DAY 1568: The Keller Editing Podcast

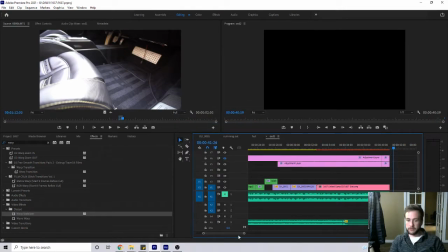(28:55)
I'll stand behind this edit in terms of Facebook, you know, because I mean, let's be honest,
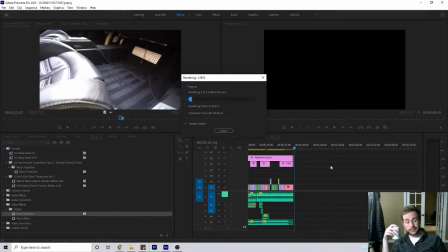(29:00)
it's in this day and age, it's all about quantity over quality, in my personal professional opinion. But that's also sort of like my thing, is obviously making a lot of stuff as opposed, because at the end of the day, like this is going to exist on somebody's Facebook timeline for 1 hour, 40 minutes.
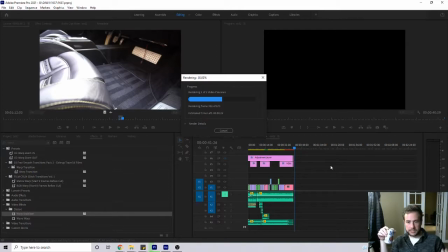(29:20)
And if they see it, cool. But I don't really believe in spending a ton of time on an edit that's going to go on social media, because you could spend 30 years and it's I don't know.
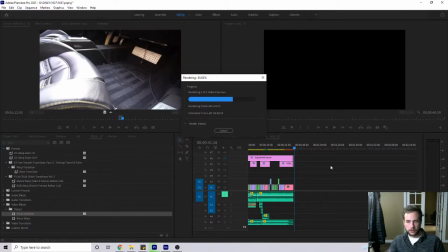(29:36)
It's better just to keep making stuff and to be loud and always there than it is to make like one masterpiece that exists for 1 hour. It's better to you know, it's like day trading or stocks.
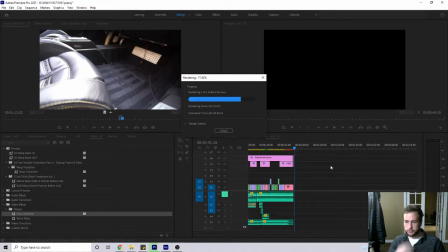(29:50)
Like, you know, you want to diversify. So diversify your investment. If you just put all of your time into one edit, that's a huge gamble. But if you diversify, one of your edits fails, whatever, you got 10 more. So That's just the way I like to look at it.
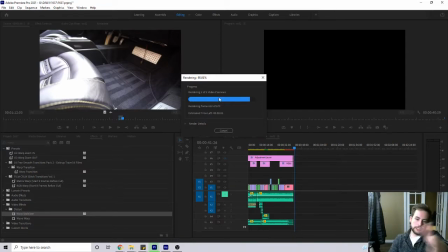(30:07)
So what I'm doing here, in case you're wondering, is I'm rendering it out. So you see these little red marks right there? Those are pieces that need to be rendered. So it just helps it play better.
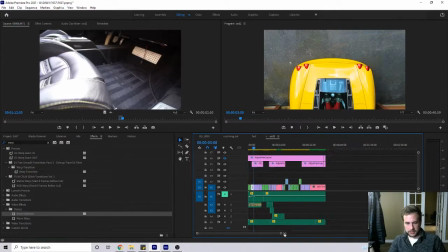(30:17)
So we get it. That needs to be fixed. There's that weird cut thing. Drag that up.
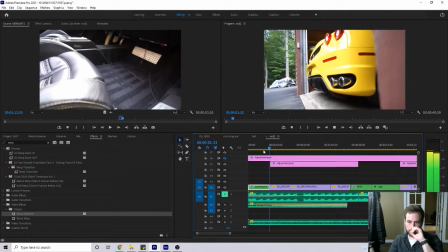(30:22)
I'm not going to rewatch this whole thing because I already get the idea. Let me just see the beginning.
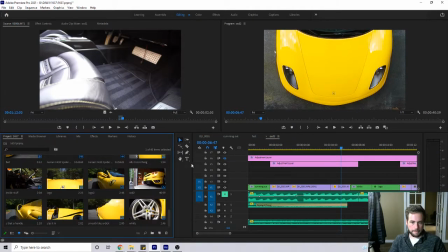(30:28)
I think he didn't say this, but I'm going to make a bet that another thing that he would like,
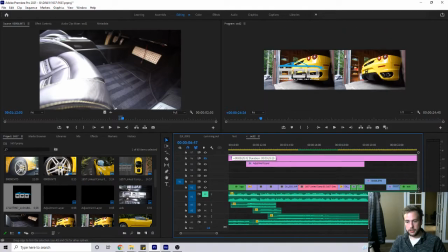(30:36)
or let me just put it this way, something that I should have done in the first edit was we need a watermark, because let's be honest,
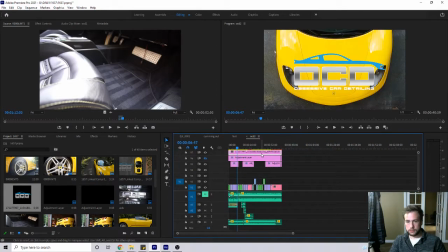(30:45)
even if you see this video for 2 seconds, you want to have an idea of what is this, right?
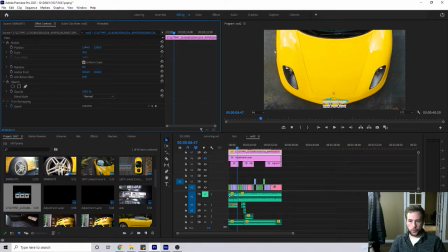(30:52)
So we're going to take this guy and we're going to drag him down in the corner. We're going to take him down, let's do 75% opacity. Let's do 50.
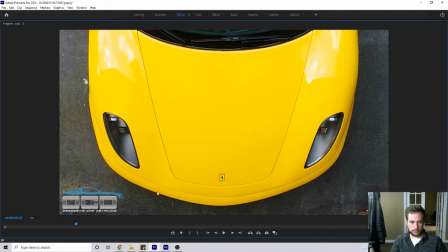(31:05)
So, because we don't want it to be distracting, but we want it to be in the image at all times, right?
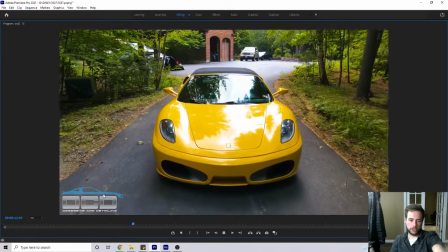(31:12)
So it just shows you. So even if you watch 2 seconds of this edit, you can look down, you're still advertising. So even if they miss the concept, you get the idea.
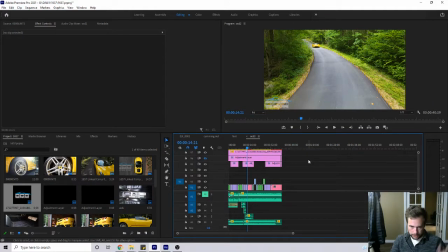(31:20)
Okay, there's one, right?
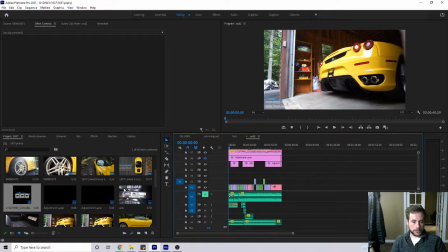(31:22)
So we're going to make two. We're going to make two, and we're going to duplicate this one because I've already made some of those adjustments. Excuse me. But I already know that we're going to have to make a second adjustment. How do I want to do this?
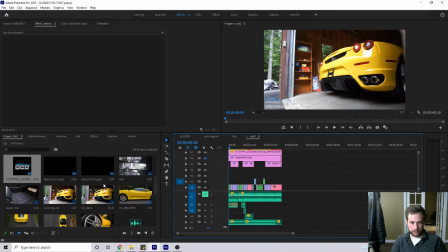(31:39)
I don't like any of the other songs that I downloaded, so I already know that we're going to have to go back to the drawing board. We're at 31 minutes on this video. My goal is to make it under 45, so I'm going to have to bust in order to make this happen,
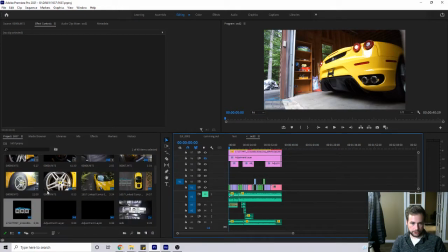(31:55)
which is fine, because that should be the attitude. What am I trying to do right now?
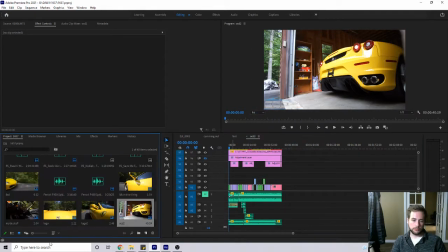(32:00)
I'm looking for OCD2. Reveal sequence and project, please. We're going to duplicate that.
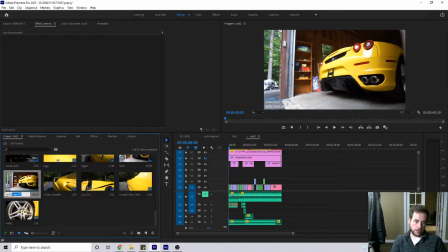(32:07)
We're going to call it OCD3, the trilogy. All right, so we have that now. God, I hate this part so much. I hate finding music.
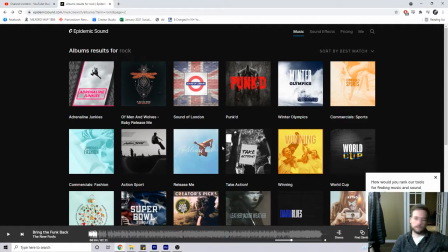(32:18)
I mean, I love it because music defines videos, especially in videos like this.
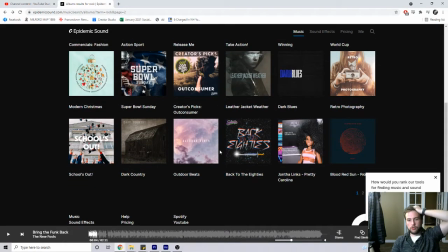(32:24)
So, I mean, it's super important, but I also am looking for, what's hard is I'm not necessarily looking for something that I like,
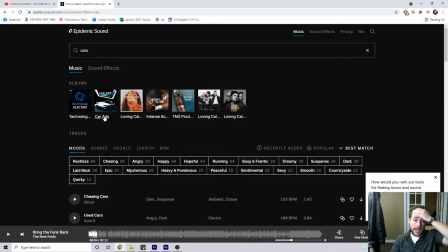(32:32)
but there is a Cars ad that's just a collection, but so many of these are techno,
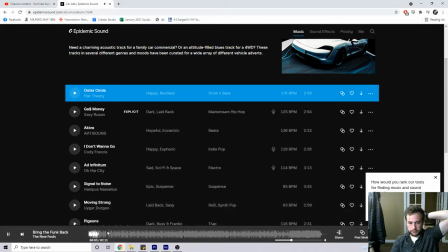(32:39)
and I'm pretty sure that he, like, because, you know, usually the brand of the company fits the person who founded it. If it's a small business, don't even think of the company, think of what kind of person are you making this video for, right?
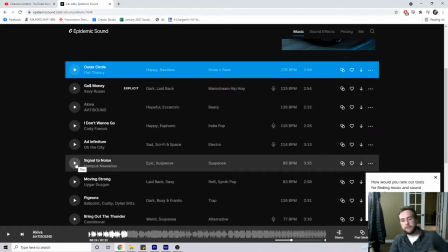(32:56)
So it's like, it's not even about what's the best for the audience.